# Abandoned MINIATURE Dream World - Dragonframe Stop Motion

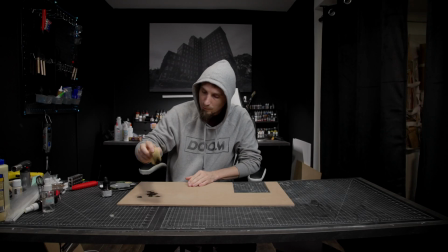Hey guys, today I'm adding on to this dream world that I've been creating,
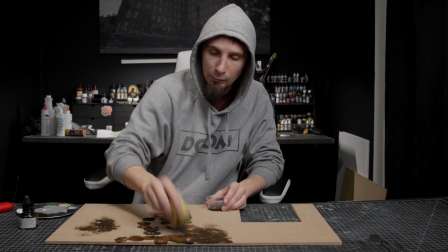if you haven't seen that in my past few videos, and I'm going to add on to this building that was kind of filled with sand.
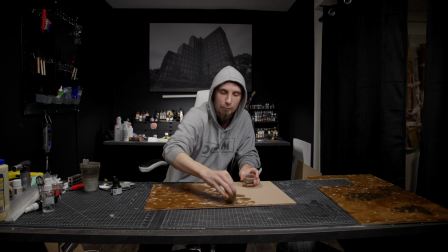I'm actually going to use that other one in the background of this to just extend the set and make it look more full and more real.
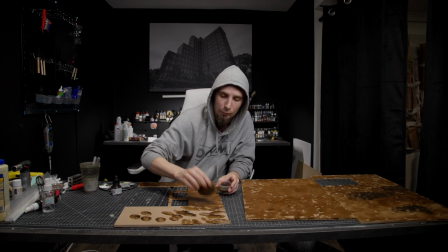And I'm also going to be using some brand new to me filmmaking techniques and equipment to get some shots that I've not been able to achieve before.
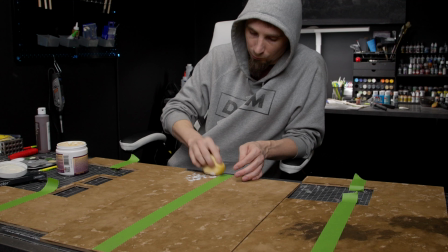I originally posted a video that reviewed the Axibo motion control system,
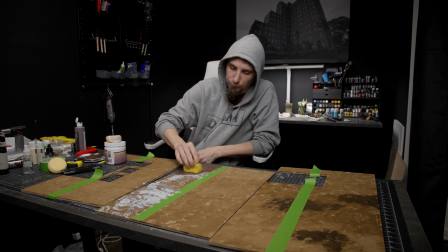and I am going to be using that and a new feature set of that integrates into Dragonframe software.
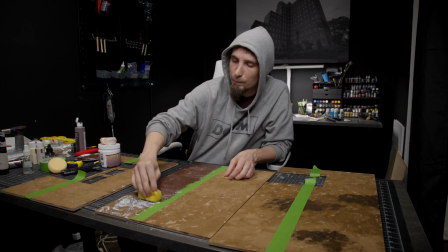Dragonframe will allow me to shoot basically a stop motion sequence and control other motors,
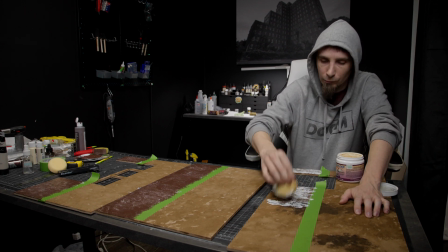not just the camera motion control, to animate some lights and things in the scene. So I think it's going to be really exciting.
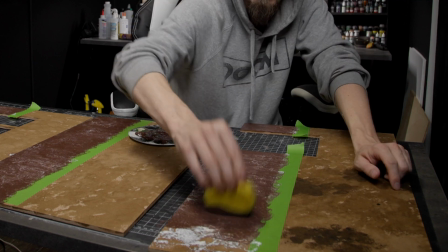So first here I got started with my basic liquid latex technique of just painting over liquid latex and getting that paint to peel off.
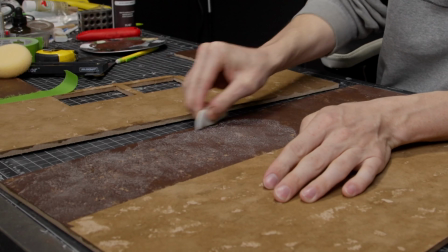Gets a really good, quick, abandoned look to the walls of a building.
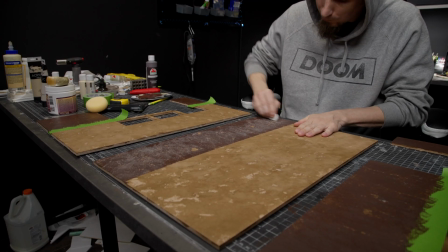And this room is going to be pretty simple. To be honest, I'm going to make an interesting shape with it,
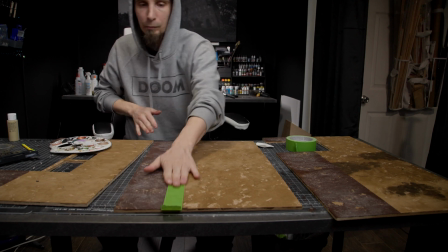and then I'm going to fill it with sand again with some interesting kind of dune-looking things, and then everything else is going to be
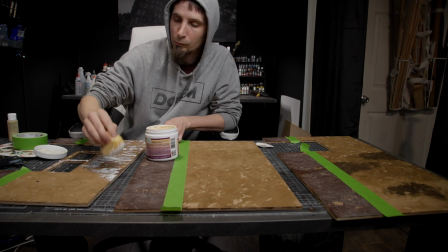basically done with lighting and filmmaking techniques to make this thing really look interesting.
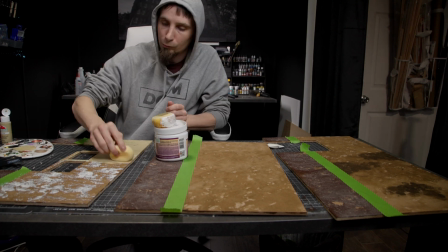The best part about Dragonframe and some of the techniques I'm going to show is
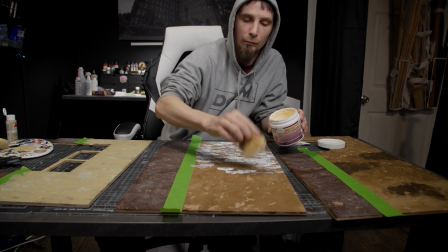it actually allows you to do things on more of a budget than you would think.
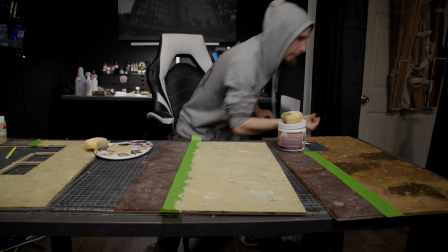Obviously, the Axibo motion control system is not cheap, but if you weren't using that and you're just using Dragonframe,
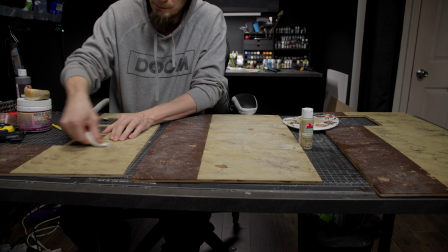you can actually DIY your own little motors to control lights, animate parts of your miniature,
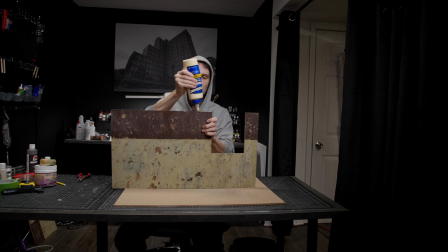or even build your own motion control for your camera to do your basic moves.
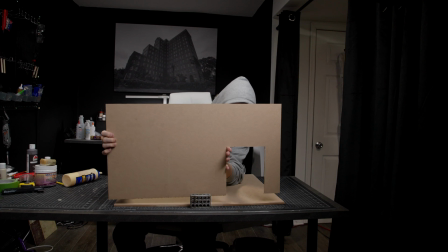Dragonframe allows you to just wire up a bunch of different cheap motors to an Arduino that interfaces with the Dragonframe software,
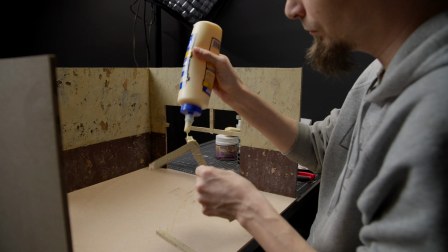and then you can control it however you'd like.
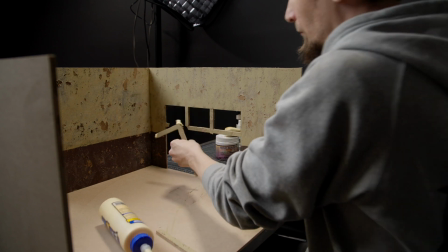You can set as many keyframes as you want, and then do the stop motion sequence where it will basically take a photo with your camera,
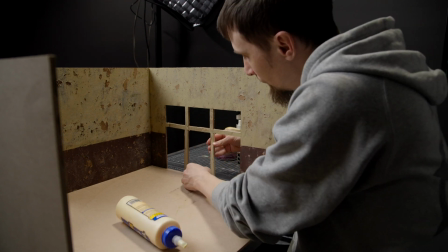move everything to the next position for the next frame, and then take that next photo, and so on, until you have an entire sequence.
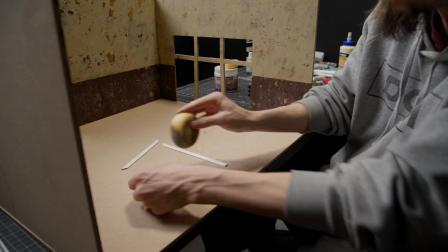In the end, this becomes a video file that looks like a real video, but it was shot over time,
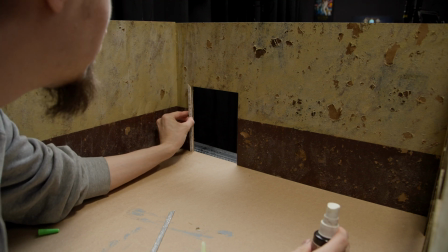and that allows you to open the shutter of your camera much longer, and so you don't need as much light,
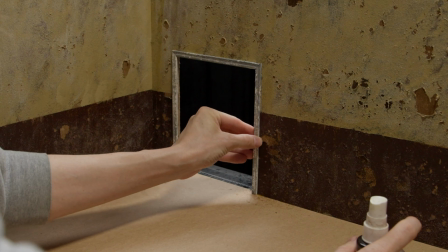and so you don't need the very expensive film lights that I often use. You can actually buy something really small and cheap, and then you can do really interesting,
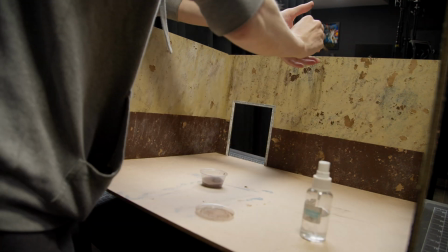just dynamic effects in your miniatures for fairly little money.
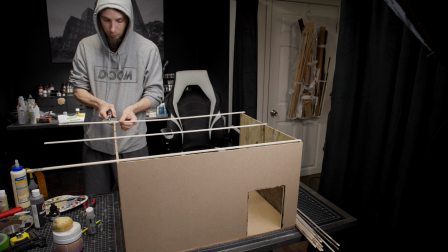The addition of something like the Axibo motion control system brings it to the next level and allows you to control the camera
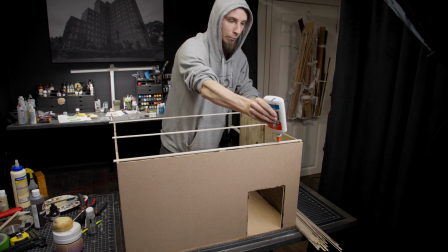in space and with focus and zoom controls and all of that perfectly with the other motors that you wire into Dragonframe,
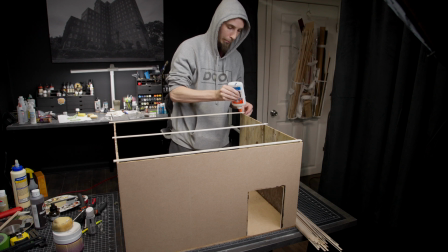and so you can do repeated passes and get really interesting and complex results out of a simple scene.
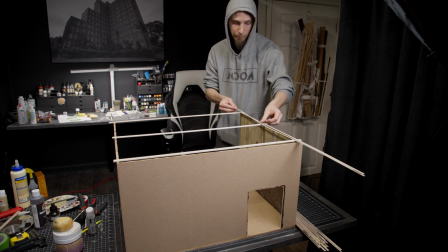So with that said, I'm actually making an interesting ceiling to this to create a crazy looking light effect. Instead of just a solid ceiling, I'm putting tons of these little pieces of wood across to make it like these slats have just been falling off,
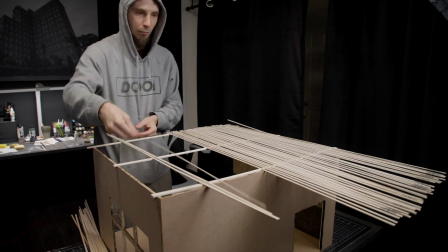growing apart, and there's all kinds of little gaps in between them.
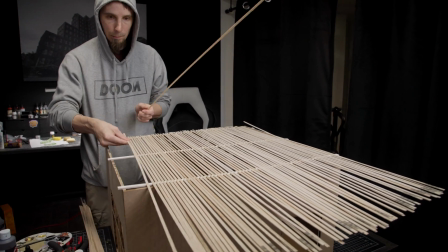And when the light shines through these, it's going to be really stark and just create all of these shadow lines inside the miniature.
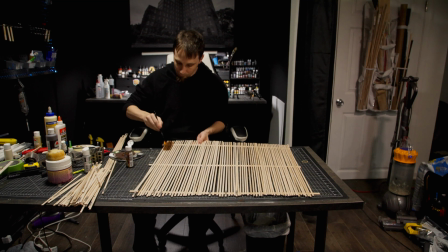And as the lights move, that will become a really striking visual effect.
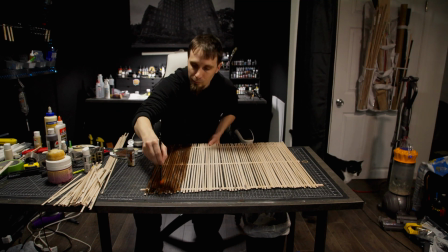So I hope you can see that you can actually do something pretty visually striking without spending a lot of money and time.
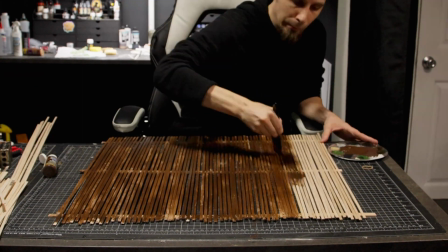This is really pretty simple, this project, and just taking some of these ideas of wanting really motivated and interesting light in your miniature,
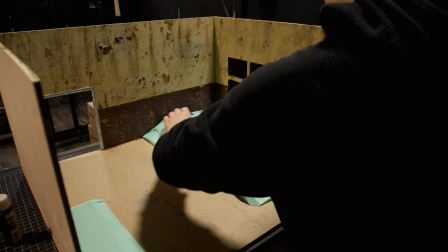just come up with an idea of how you're going to do that. In this case, it's the ceiling and some cheap lights.